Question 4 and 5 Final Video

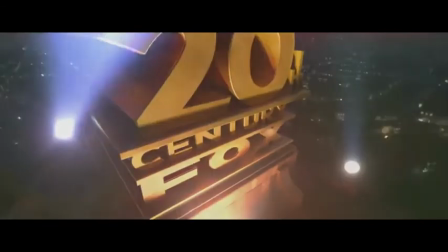[0:00]
For our opening sequence project, we chose a target audience of 15 to 25-year-olds of both genders, male and female.
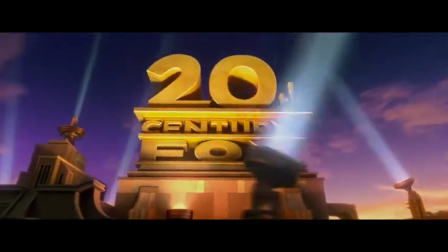[0:07]
At the beginning, we showed a logo video of our distribution company, 20th Century Fox.
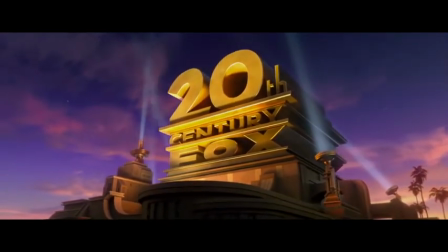[0:13]
This is because it's present in all films' opening sequence. Next is the Bloomhouse logo video, and it is here where we start our film soundtracks.
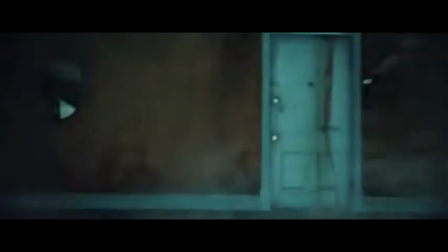[0:22]
This gets the audience in the mood for our film and has them wondering what's going to happen next.
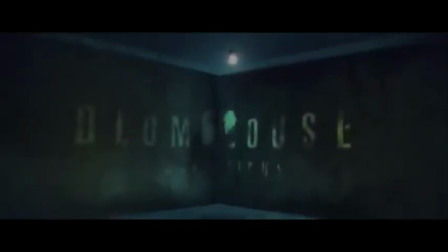[0:27]
It also follows the thriller code and conventions. Our thriller opening sequence starts off with a pan camera movement from the door to our character Viola.
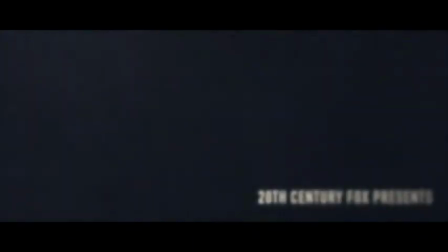[0:35]
This was used to build tension and create a sense of unknown when introducing the main character.
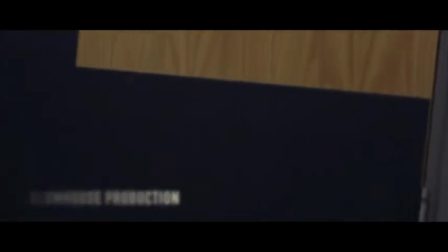[0:41]
We also used the first shot to show our opening credits, as that is a common use in opening sequences.
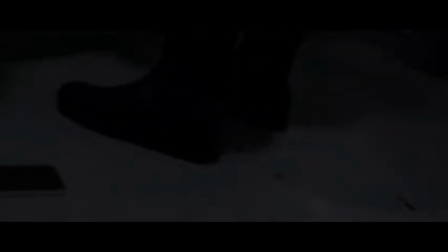[0:48]
This attracts our target audience by leaving them with many questions, which engages them right from the start.
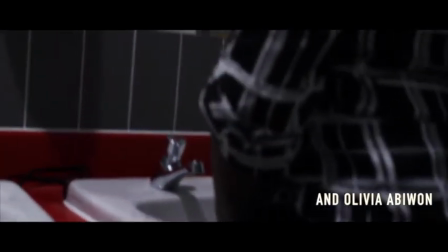[0:54]
Next, we show the title, Perception. This was used to introduce the theme of our movie to the target audience. Usually, the age group that enjoys horror/thriller genres are young adults to adults, 15 to 25.
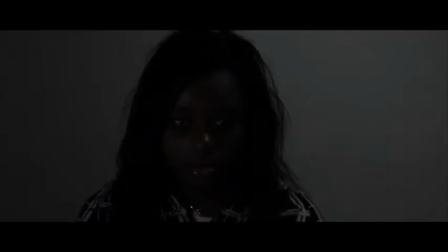[1:09]
This is why we tried to interpret a sinister twist to it. Within the middle section, scenes were introduced which gave more information on what actually happened.
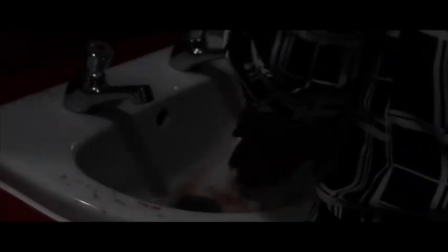[1:16]
For example, the scene of Viola washing blood off her hands means someone has been murdered. Next is the bloody picture frame, which may portray that the victim was one of the three.
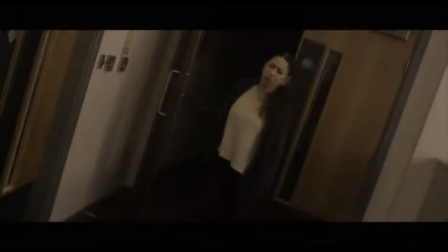[1:26]
It could also represent the end of a friendship group, which may attract our target audience because we are trying to relate the friendship to themselves.
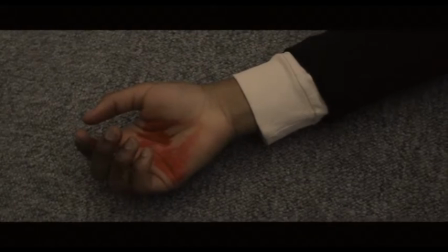[1:32]
The fact that the crime is based within the friendship group is more interesting because it makes the audience wonder what the victim did to make Viola kill her own friend.
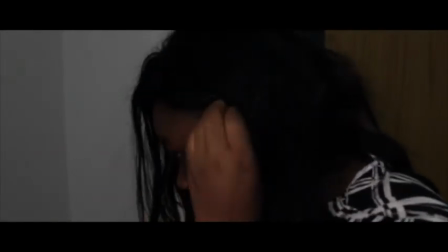[1:41]
In the first of these scenes, Viola is still standing in front of the mirror. She pushes her hair behind her ear and begins to hear the whispers.
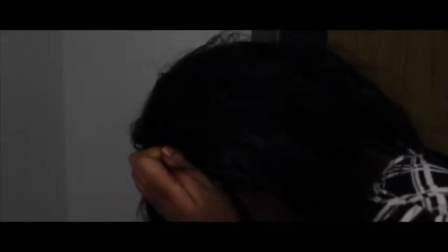[1:48]
As our target audience is both males and females aged 15 to 25, we feel that the ending speaks volumes to our audience.
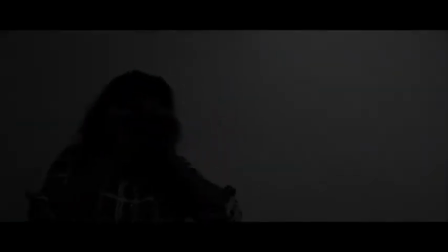[1:55]
The whispers that Viola hears give the feeling of a more sinister atmosphere. This draws the audience in further as the character appears to unravel more and more.
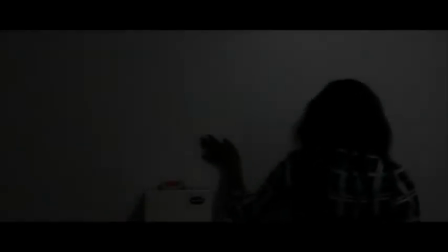[2:03]
Here, the audience begins to anticipate what will happen as the music intensifies. The tempo also increases, indicating that the scene is becoming more intense.
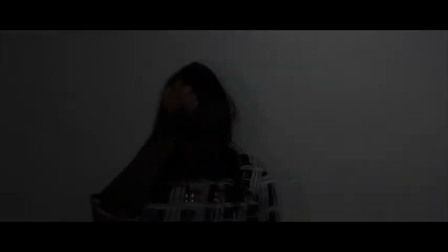[2:11]
The sound of the whispers also picks up speed and volume, causing the audience to be on high alert for new information.
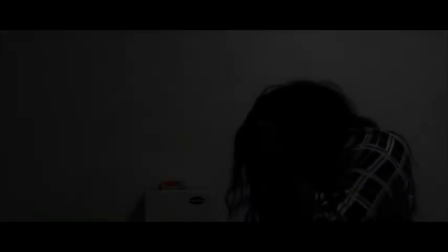[2:16]
The change in the dynamics of the music highlight that this is the climax of the sequence and we see Viola at the peak of her distress.